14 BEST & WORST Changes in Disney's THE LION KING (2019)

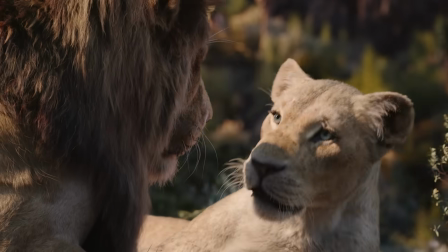Everything you see in Disney's new Lion King exists in a delicate balance with its animated ancestor.
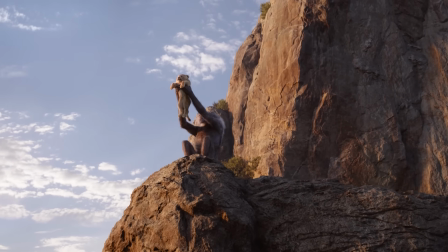Yes, like all the studio's remakes, it's connected in the great cinematic circle of life.
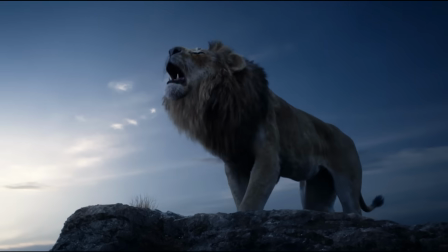But is it still a roaring good time like the original?
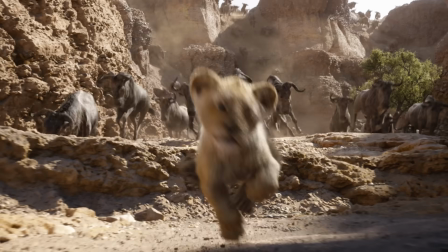Yippee-ki-yay movie lovers, I'm Jan, and today I'm explaining the biggest 14 differences between the new Lion King movie and the 1994 classic.
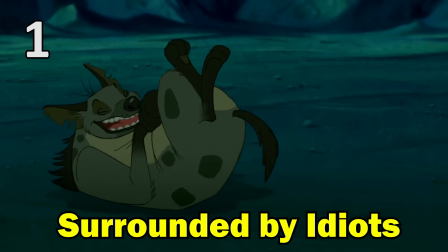There's one line that I especially love in the animation that doesn't make it into the new movie,
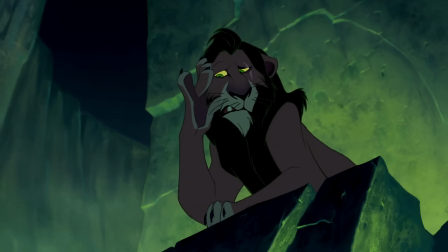and that's "I'm surrounded by idiots," which Scar says about his hyena cronies.
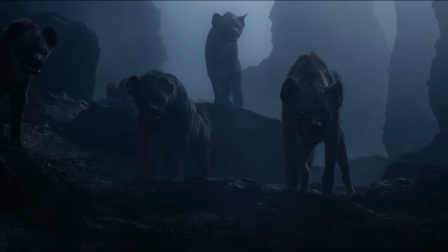While it's a shame that bit of dialogue doesn't appear in the remake, there is a good reason for it.
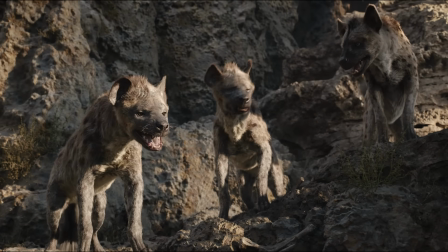You see, in the reworked story, the hyenas are generally much less stupid and much more menacing than they are in the 1994 film,
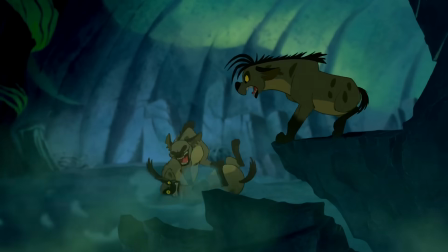so their part involves a lot less slapstick.
Will you knock it off?
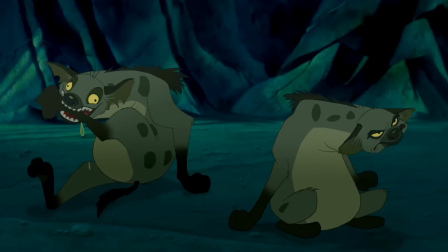Well, he started it. Look at you guys. No wonder we're dangling at the bottom of the food chain.
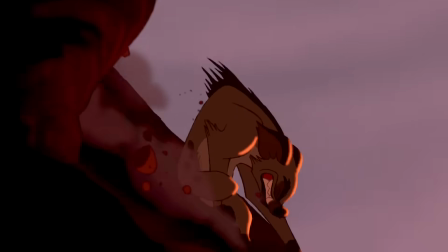Director Jon Favreau felt the broad comedy of the animated hyenas wouldn't gel with the new film's photorealism and more grounded nature.
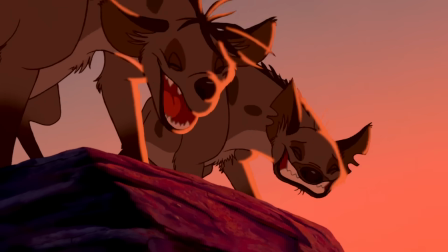So don't expect any scenes of hyenas crashing into masses of thorny bushes or rolling around laughing as they say Mufasa's name over and over.
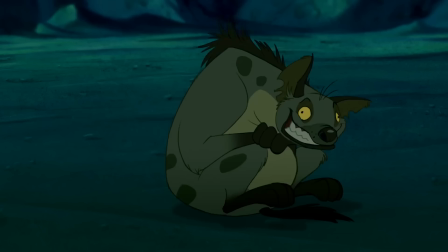Mufasa! Mufasa, Mufasa, Mufasa!
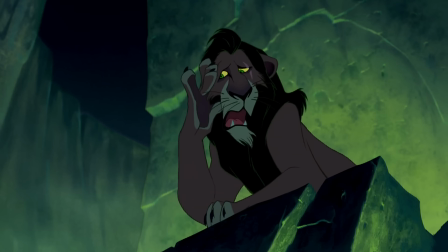The tingles.
But although those kinds of shenanigans are out and top hyena Shenzi especially is more scary,
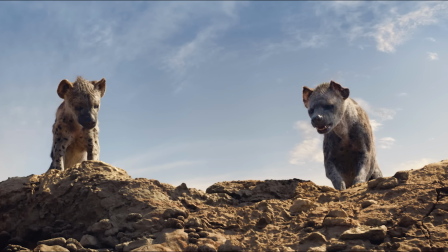there's still some comic relief from her fellow hyenas Azizi and Kamari, who've been given new African names instead of the original Ed and Banzai.
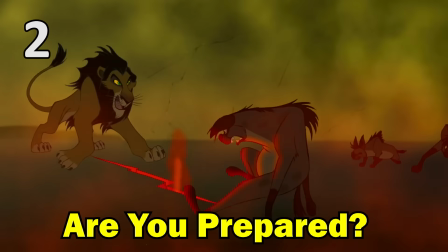Another big change which ties in with how the new hyenas are portrayed is Scar's song Be Prepared.
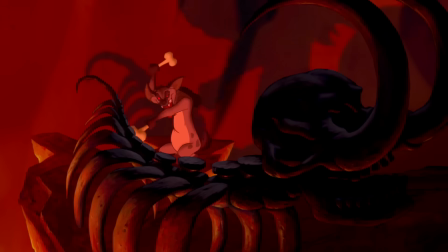Before the movie came out, there were rumours that the fan favourite song hadn't made the final cut.
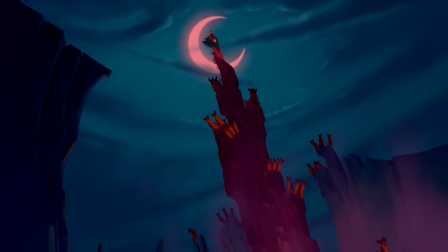However, while it definitely is in the film,
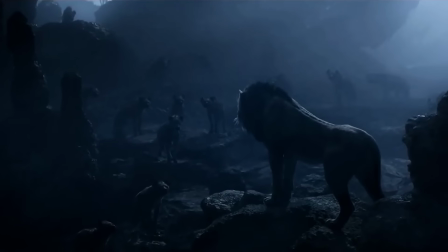it's undergone quite a transformation and is now performed as a mix of speak singing with some regular singing by Chiwetel Ejiofor, who voices Scar.
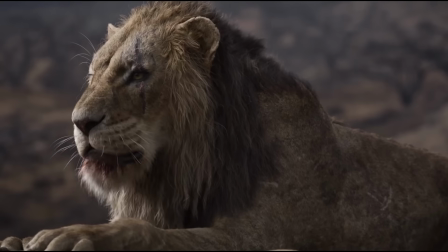When I am king, the mighty will be free to take whatever they want.
And the new version of the iconic villain tune is significantly shorter than the 1994 version.
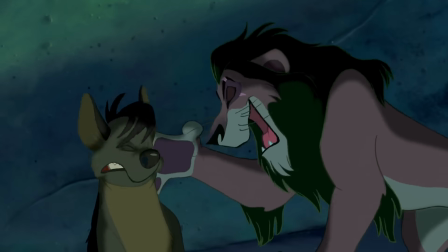Be prepared!
That's because many of the original verses just don't fit the story anymore now the hyena characters are no longer as dim-witted.
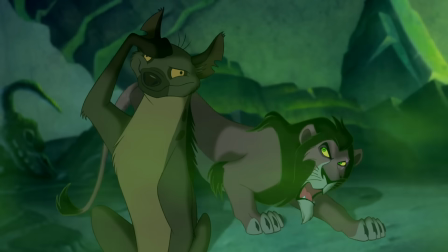But thick as you are, pay attention!
So gone are Scar's many and varied ways of calling the hyenas brainless idiots.
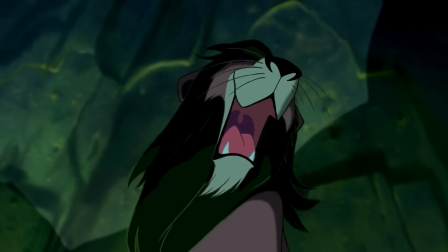The lights are not all on upstairs.
And gone too are the numerous times he has to explain his plan until they eventually understand it.
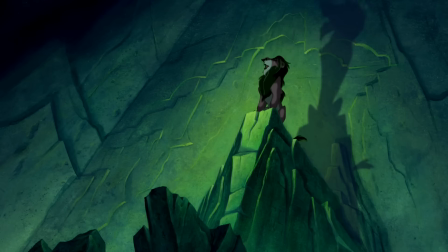We'll be prepared. For what? For the death of the king! Why, is he sick?
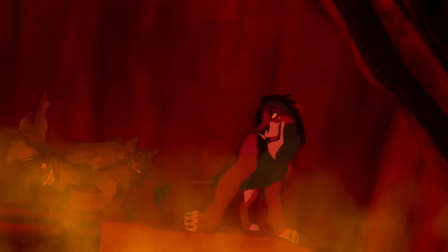No, fool, we're gonna kill him.
What remains the same though is the song's chorus and the idea that when Scar is king, the hyena's reward will be a full belly.
Why eat one meal when you can be feasting the rest of your lives?
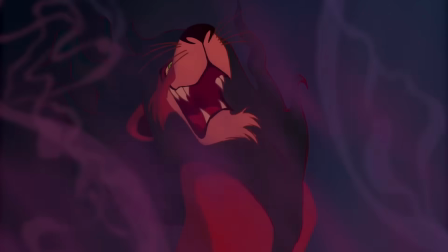Another part of this sequence that's been discarded are these intensely coloured scenes that resemble a volcanic hellscape,
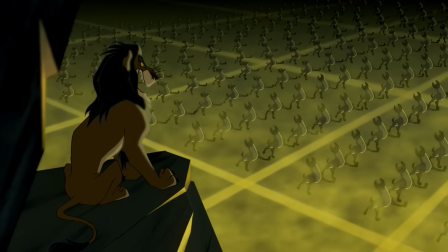and the shots of Scar looking on as row upon row of hyenas goose step past, imagery which was actually based on footage of Hitler and the Nazis.
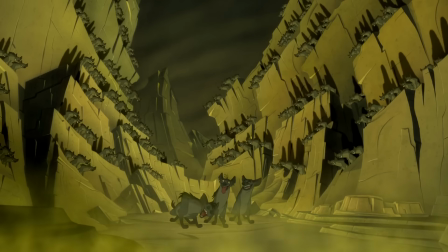The reason those moments have been given the chop is because the new film is going for a more naturalistic approach when it comes to the animal's look and behaviour.
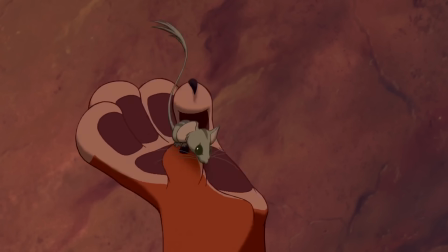As the voice of the animated Scar, Jeremy Irons gave the villainous line a wickedly arch and wonderfully outrageous theatrical tone.
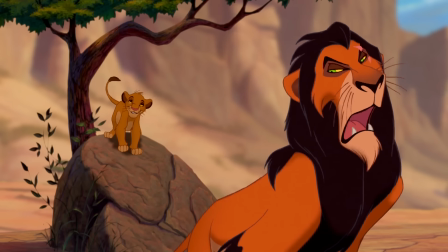Will I like the surprise? Simba, it's to die for.
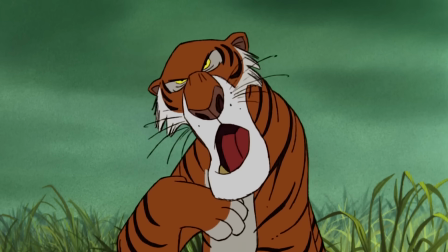Which at times reminds me of George Sanders' sleekly voiced villain Shere Khan in Disney's 1960s classic, The Jungle Book.
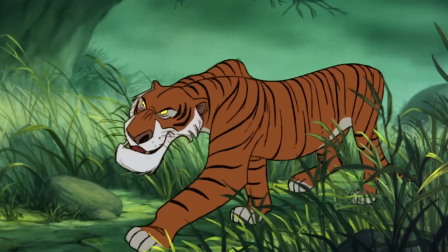Bravo, bravo. And thank you for detaining my victim.
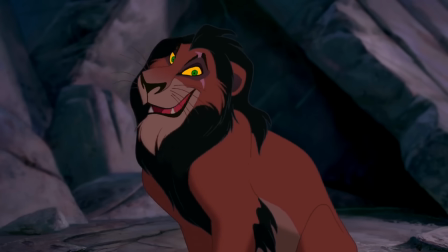Lots of Lion King fans really love Irons' memorable take on Scar, so it's a tough role for any actor to step into.
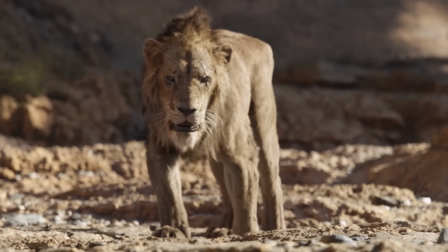But Chiwetel Ejiofor has really put his own stamp on the character, giving his Scar a more Shakespearean interpretation.
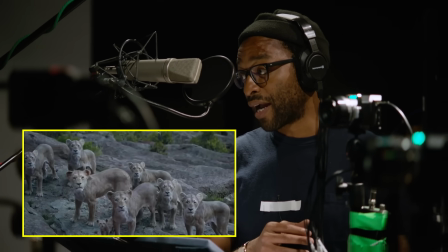Mufasa and Simba are gone, which means I am your king.
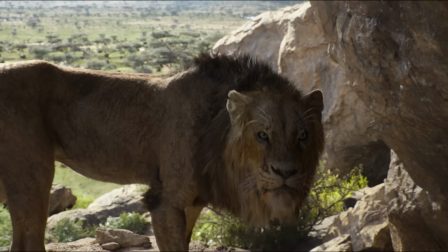Which fits well with the story, as Hamlet was one of the inspirations for the original film.
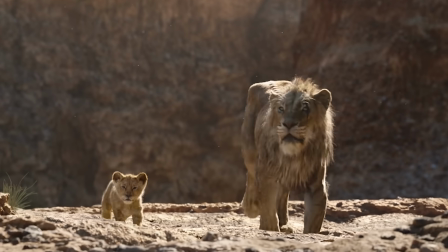But it's not just Scar's voice and manner that's changed, his appearance has also been given an update.